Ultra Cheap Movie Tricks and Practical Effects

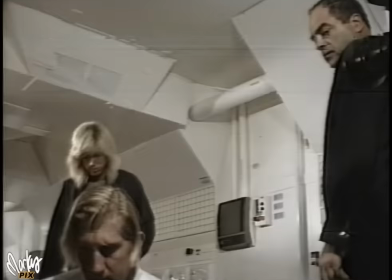0s
This science fiction set was made using one of the oldest tricks in the book, and it's very effective.
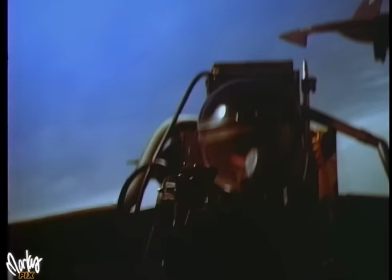5s
This shot of a jet was done in a tiny living room.
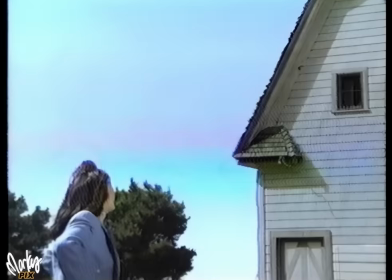8s
Guess who this is and what you're not seeing in the shot, or where this was shot, or how this UFO was faked, all without computers, CGI, or green screen.
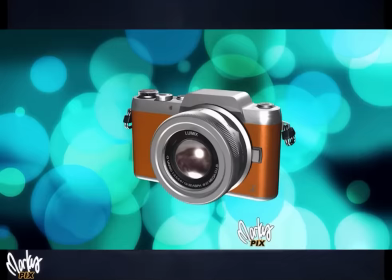16s
Today, we have all kinds of behind-the-scenes tricks from the 80s and 90s.
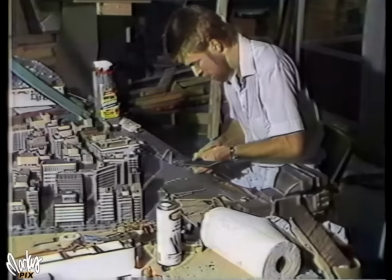23s
One of my favorites is miniature models. Here's one I made of Washington, D.C., because it's illegal to fly over Washington.
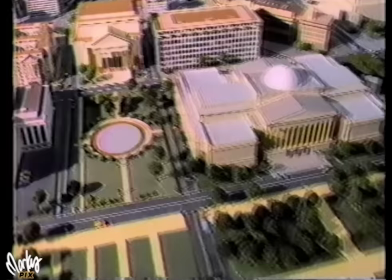30s
There was even airplanes in the Air and Space Museum. I made the entire city in miniature in less than 2 weeks, but it turned out pretty good.
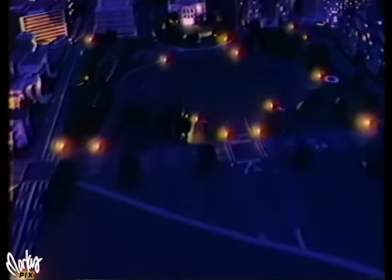37s
This was back in the mid-80s, but we did use a motion control system, so we got some nice smooth motion shots.
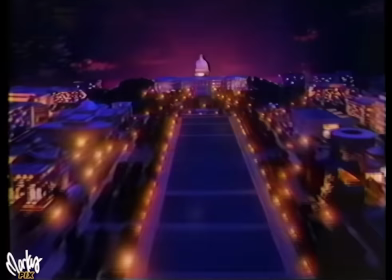42s
Another cool thing about miniatures is you can light them up all kinds of different ways, so you can get a nice magical feel.
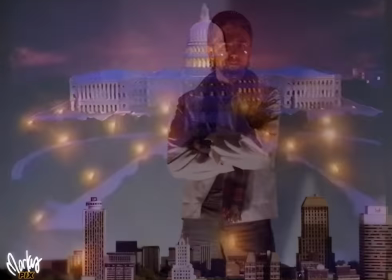48s
It just has a certain look that CGI doesn't. And here's the city of Memphis in miniature.
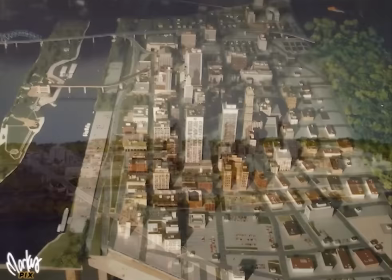53s
That water is rippled shower door plexiglass. This was built in 9 days.
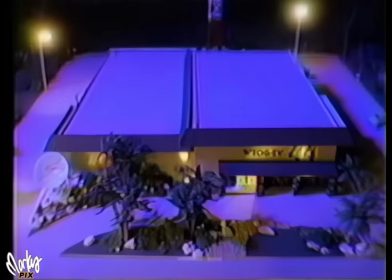57s
That was for a news station. I think I slept for 3 days straight after doing this. You have to be kind of sadistic to do this kind of stuff.
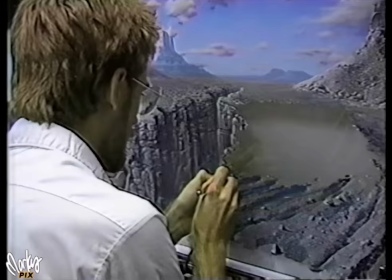64s
And here's a local news station miniature. Here I am doing glass paintings.
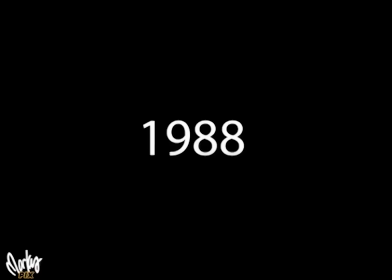70s
I mentioned this in the last video. Yes, I had short hair, beard, and glasses. Ugh.
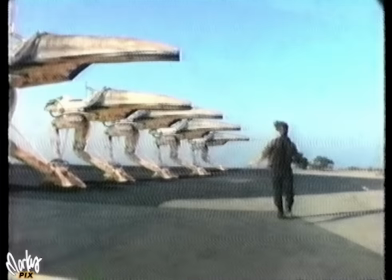74s
Okay, moving ahead a few years. These are just photographs I stuck on glass of this thing here that I built out of foam core.
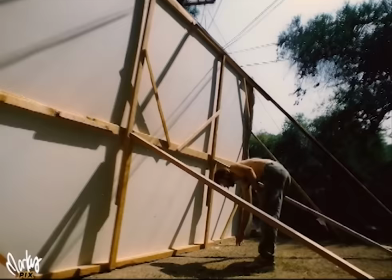82s
I call it a jet runner. It's a jet speeder with legs. It's actually quite sturdy. You can sit on it. And I put it in front of a big sky background I created in my backyard.
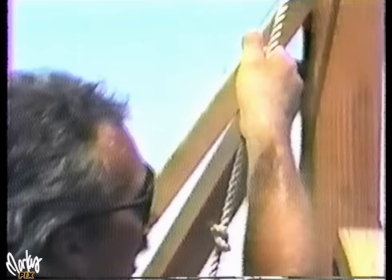91s
The lighting was all with mirrors reflecting sunlight. Hey, the sun is free light and it's powerful.
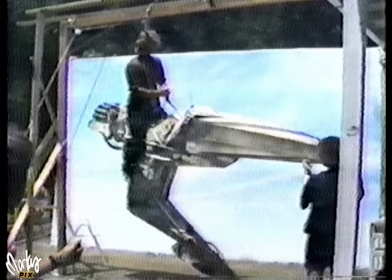97s
So the whole thing was suspended in the air with ropes, and the hydraulic legs were actually manipulated with fishing line.
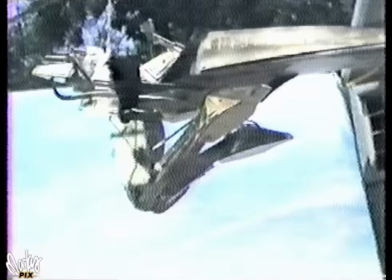103s
We had a smoke machine going. So yeah, this thing was built actual size. Here's some of the shots from the final.
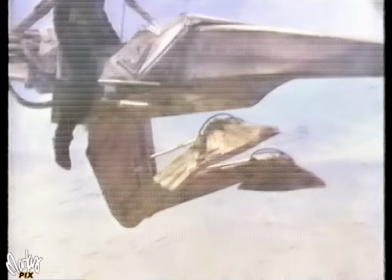110s
Sorry about the video quality. This is an old VHS tape. That's all I have. That's another glass painting.
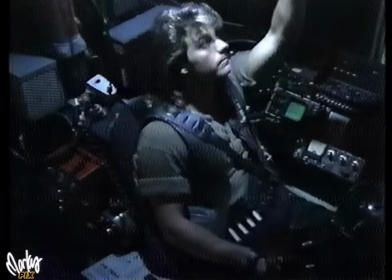115s
We're in Death Valley with this one. Here for the cockpit. He's just sitting on the carpet, and I put some electronic gear around him, and he's pretending to click buttons that aren't there.
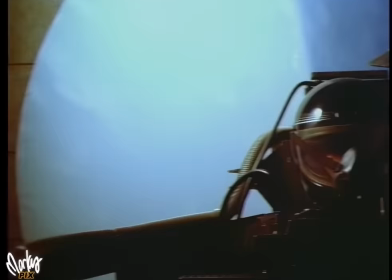124s
Okay, so now he's flying in the air, and he's doing loops. Notice the background is turning. Well, guess what that is?
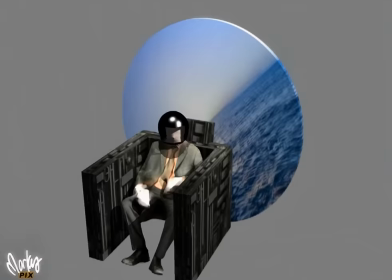129s
That's just a background painting on a 9-foot disc that's being turned on a screw by hand.
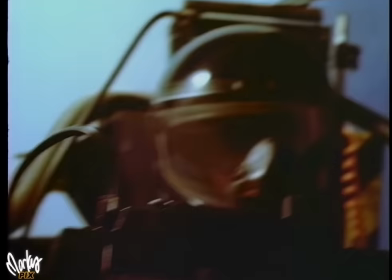134s
And then when you handhold the camera and shake it all up, it actually looks pretty good. He's just sitting in my living room on the floor, and I have another person holding another jet behind him.
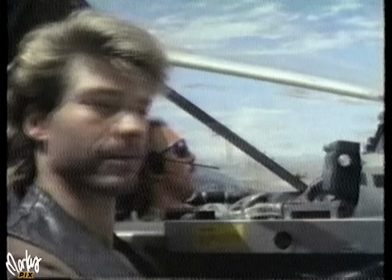142s
That's just a motorcycle helmet with a filter mask strapped over it, a pool cleaning hose, and a power cord.
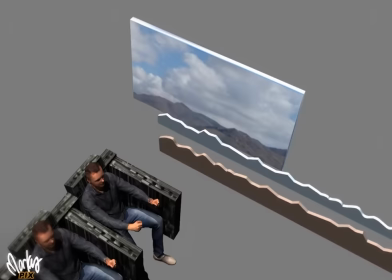148s
Now this one turned out pretty good. This is what's called a multiplane. They're sitting still. The background sky behind them is not moving.
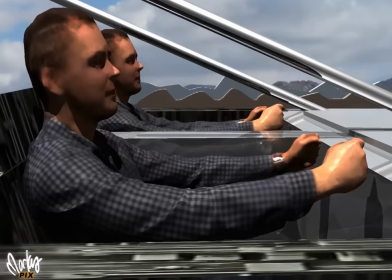155s
There's two cutouts of landscape and mountains that are being moved on sliding door tracks at different speeds.
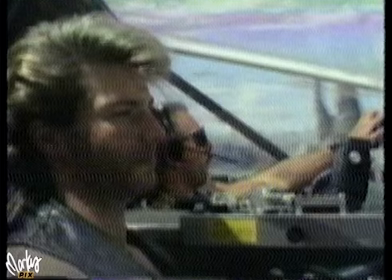161s
One's a little slower, one's a little faster. This is an old animation technique called a multiplane effect.
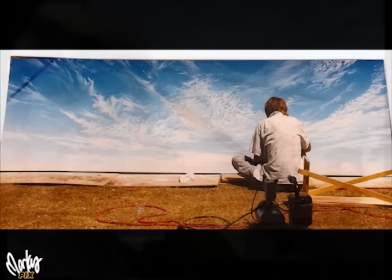166s
This is just a PVC pipe, and this is just a speed light camera flash that I just stuck there.
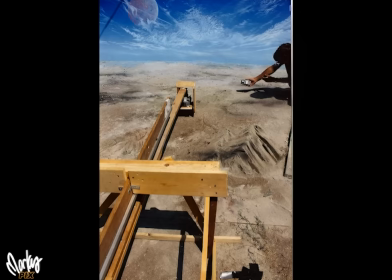171s
And here I am painting a background sky for a POV shot, which is actually just a bunch of dirt, and the camera is hanging on a sliding door track that's being pushed just over the surface of the dirt, made to look like you're way up in the air looking down at a desert for an airplane's point of view.
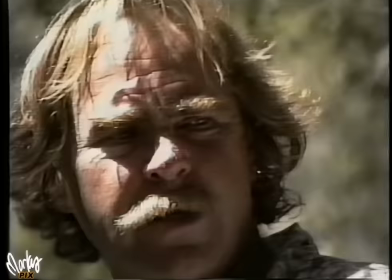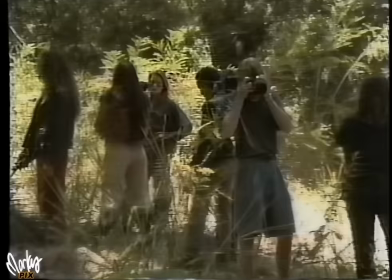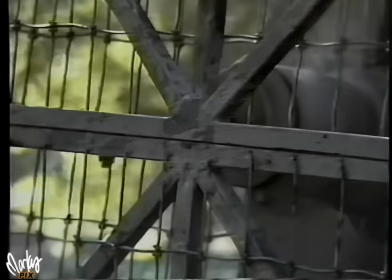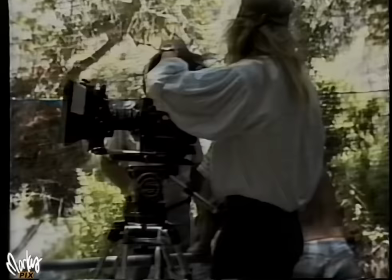202s Background's clean. All right. It is fairly heavy, Eric. Everything else is good.
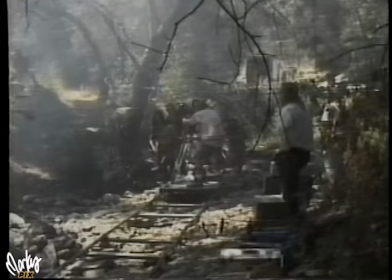209s Stand by. Ready and roll, camera. Speed and dolly and.
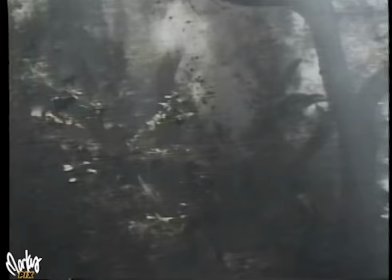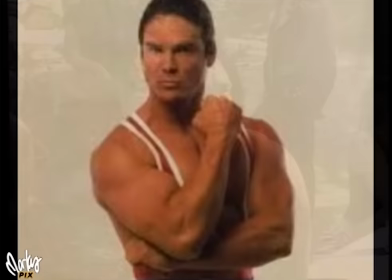224s Markus is pretty right on. He gets really excited when things are right.
Recognize this guy? He was on American Gladiators.
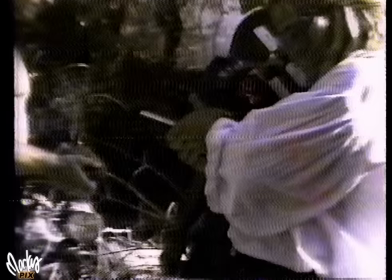230s
His name is Danny Lee Clark, and he went by the name of Nitro.
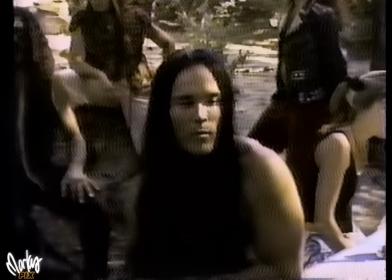233s
This was a trailer I was making for a movie idea I had, and people just pitched in because we all like to just have fun making movies.
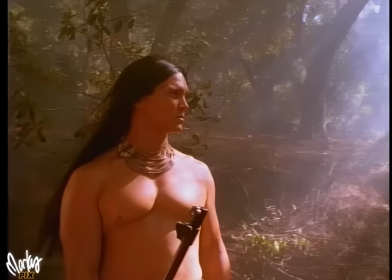241s
Everybody wants to be a part of something really cool, and it's not that hard to get people to pitch in to make stuff like this.
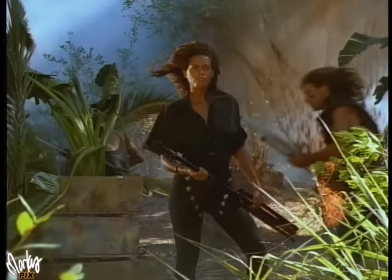247s
I'm going to tell you how I did some of these shots in a second.
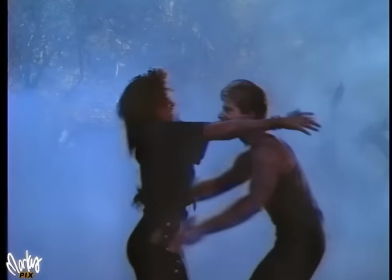249s
And guess who this is? Remember Prince's friend Vanity? Well, this is her sister, Patricia Matthews.
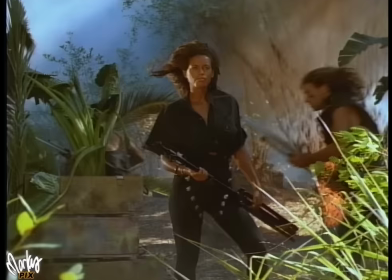254s
She looks just like her. She had a really good look. She didn't know who we were. I'm surprised how she went along with everything, including the explosions and everything.
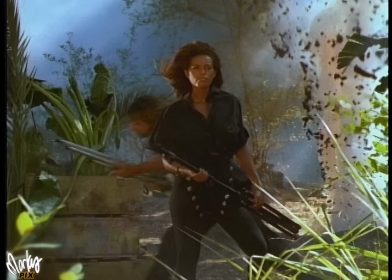261s
All right, I'm gonna freeze this for a second. You probably didn't even notice this. See that weapon she's holding? That's a light stand.
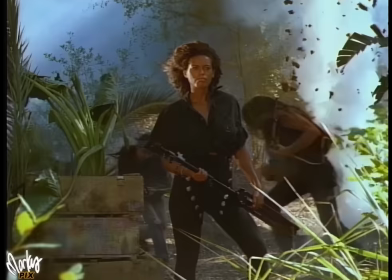267s
And that guy behind her? That's a tripod set to 3 different lengths. It's amazing how the mind sees what it wants to see.
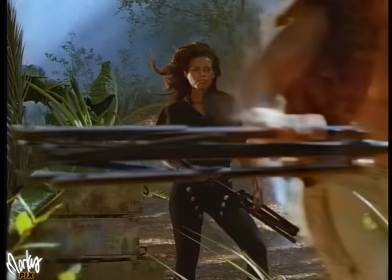274s
It's all in context. And that's one of the tricks of filmmaking. You don't have to make everything in full detail.
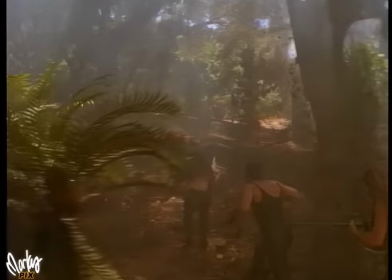280s
Here's an epic shot running through the jungle. Everybody's carrying tripods and light stands.
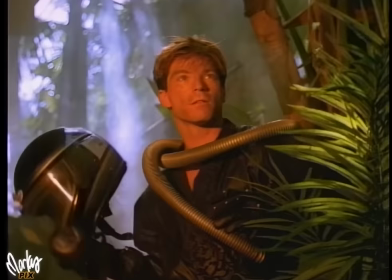285s
Oh, it's so funny what you can get away with. Oh my God, now this one here. Here he is, a guy crash landed in the jungle. trying
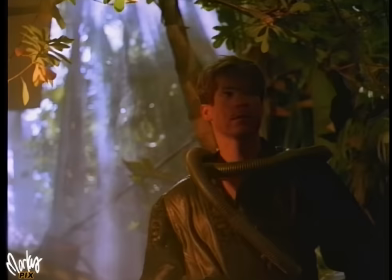291s
to figure out where he's at. He's Shot looks great, right? Okay, well, this is another, guess where this is?
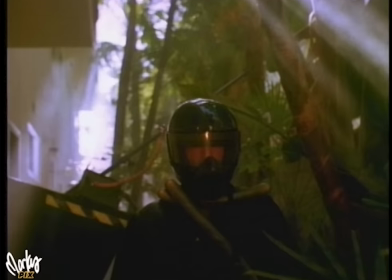297s
It's my apartment complex. He's just walking down the walkway here. We smoked it up.
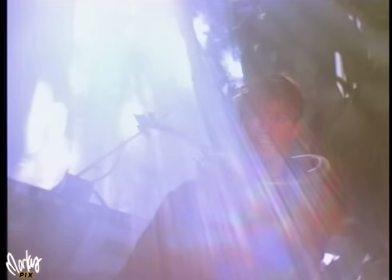302s
Here, you can see the wall on the left here for a moment. I just smoked everything up. Motorcycle helmet, here's a fake plant, and a pool cleaning hose.
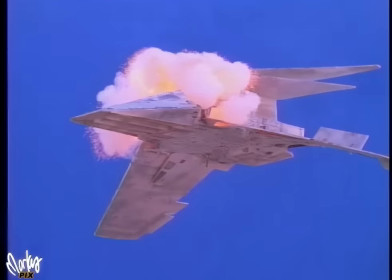309s
I love blowing stuff up. This is a miniature I built. I used black powder and mixed it with iron dust, which creates the sparkles. And then I used a Estes rocket igniter. Now, don't go running and try this. This is something I did in my younger, crazier years.
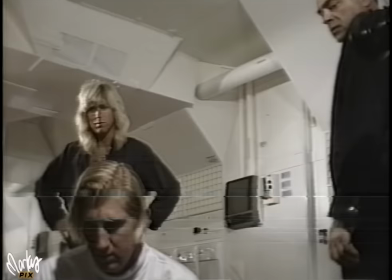321s
Now, this science fiction set, get this, it's my one-bedroom studio apartment.
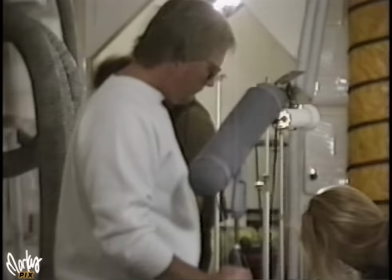327s
And this is all just foam core.
See, when you go down the hallway, is the shadow going to show in the mirror?
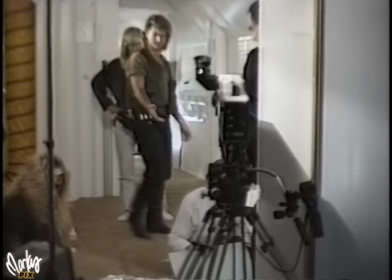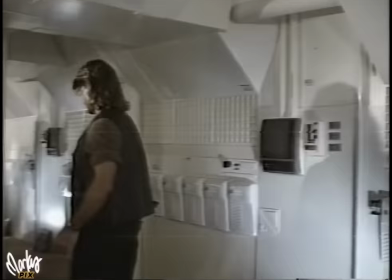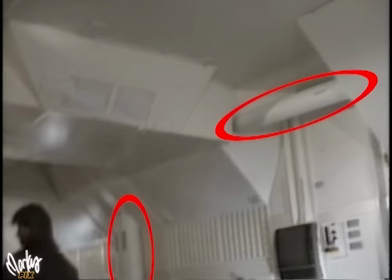342s
These things here stuck on the wall, those are paint mixing trays from Home Depot.
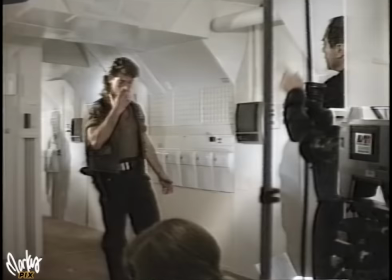346s
All the white tubing, I just got a roll of white photography background paper and made all these tubes out of it.
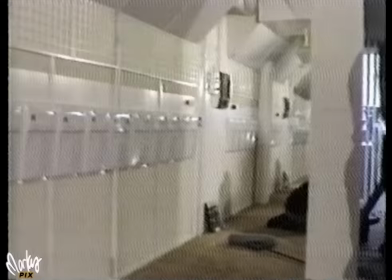356s
But the thing that makes this set look so good is the never-ending hallway. You look about both directions and it just goes on forever.
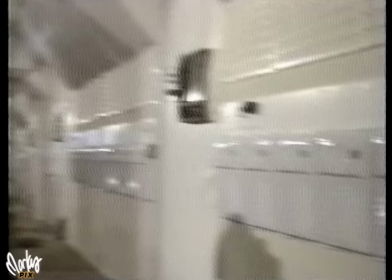363s
And the way I did that is, get this. Well, my bedroom closet had sliding doors that had mirrors on them.
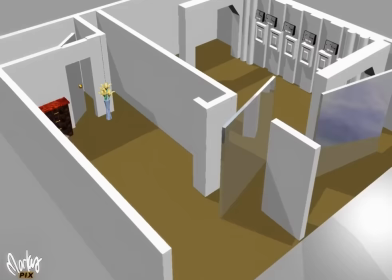370s
So I took them off the tracks and I put one on each end of the set facing each other.
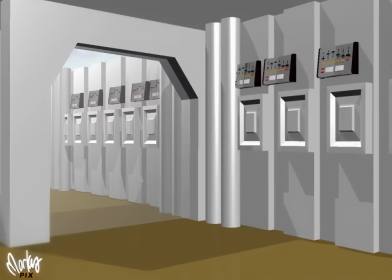375s
The set was only 12 feet long, but the mirrors kept them going forever.
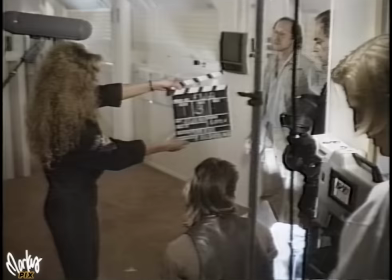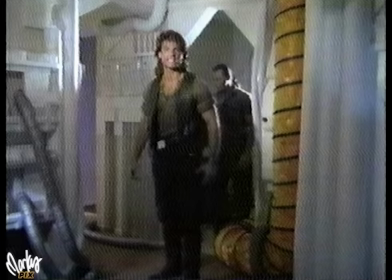385s
And it turned out pretty darn good. Again, this is a one bedroom studio apartment.
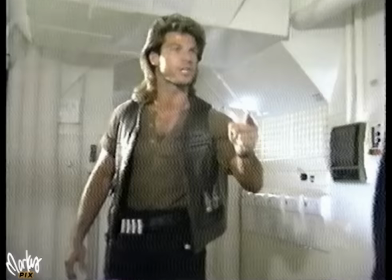390s
Everybody else living in that complex had no clue what was going on in our room. We had all these people in there.
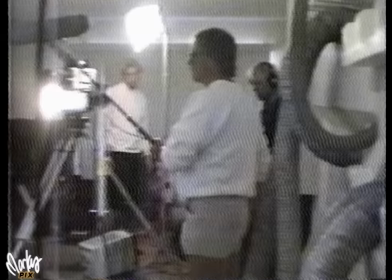396s
This was a Saturday morning and we're shooting a movie in there and nobody knows.
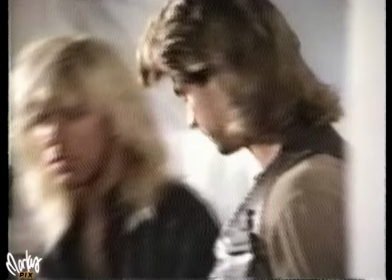400s
It was just so cool. And notice the beard and glasses are gone. Now I went completely the other way.
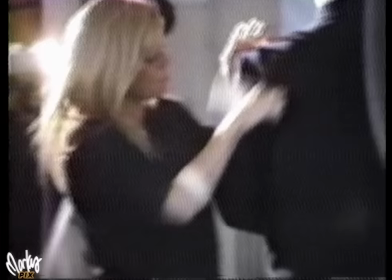406s
Now I've got long bleached heavy metal hair. What can I say? It was the late 80s, early 90s. At least it was better than the beard and glasses.
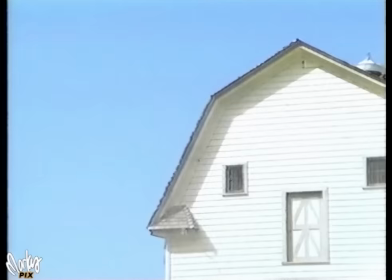412s
Okay, then I was on a show called Encounters, where I was hired to show how easy it is to fake a UFO shot.
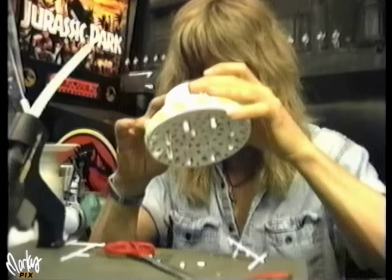418s
I had this little cutout of a building, I think that was just a photograph.
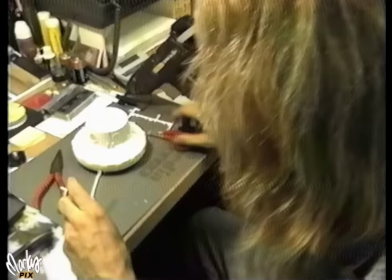421s
By the way, that Jurassic Park pinball machine in the background, Sega Pinball gave me that because I did the artwork on that game, but that's a whole nother story.
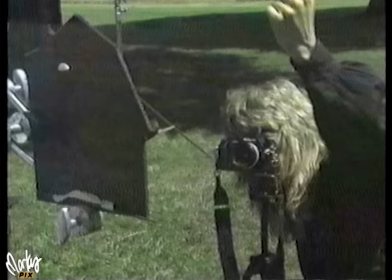430s
Anyway, so here I am sticking a little piece of tape on a piece of glass, and then that glass is held behind the photo cutout of the building.
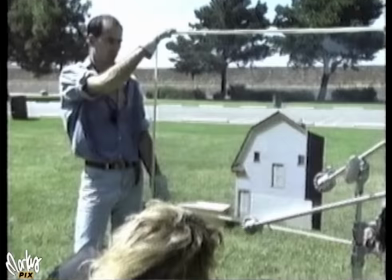438s
Then we reflected some light on that piece of tape to make it glow, put the person in place, it's called a foreground miniature, and we just moved the glass.
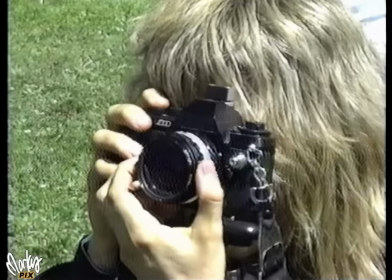447s
And it looks like the thing is moving. It was so simple. It's so easy to do with CGI and computers nowadays, but this was 30 years ago, and I was showing how easy it is to fake stuff like this.
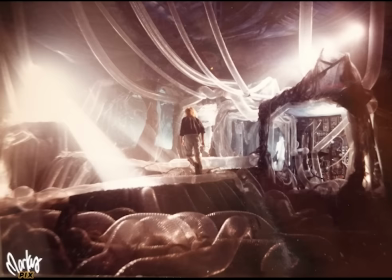457s
All right, here's me designing and building a music video set for Steve Stevens. He was Billy Idol's guitarist for songs like Eyes Without a Face, you know, that famous guitar bit.
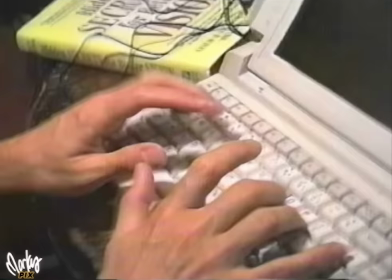465s
Well, that's him. All right, and then in 1994, I started writing a script for a fantasy film called To the Ends of Time, all saved on a little floppy disk.
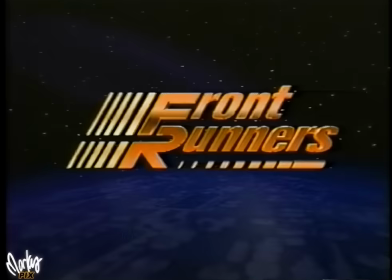473s
Remember those? Was it like 1 megabyte or something? Anyway, then I got on a show called Front Runners.
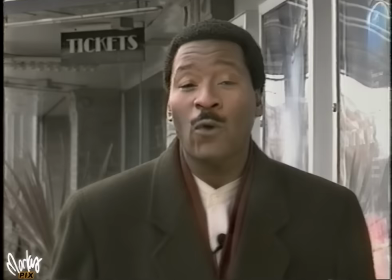479s Welcome back to Front Runners, everybody. Now, our next subject was a pretty precocious child.
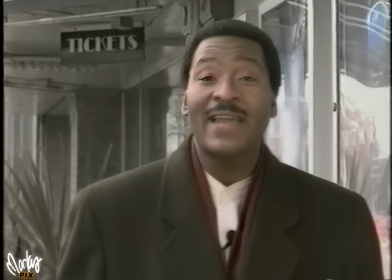484s He was painting before he could walk, and he made his own movies by age 7.
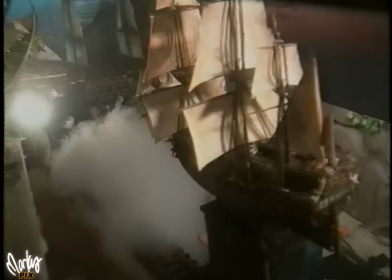490s But what he's trying to do now is a good deal more ambitious. He's trying to buck the Hollywood system.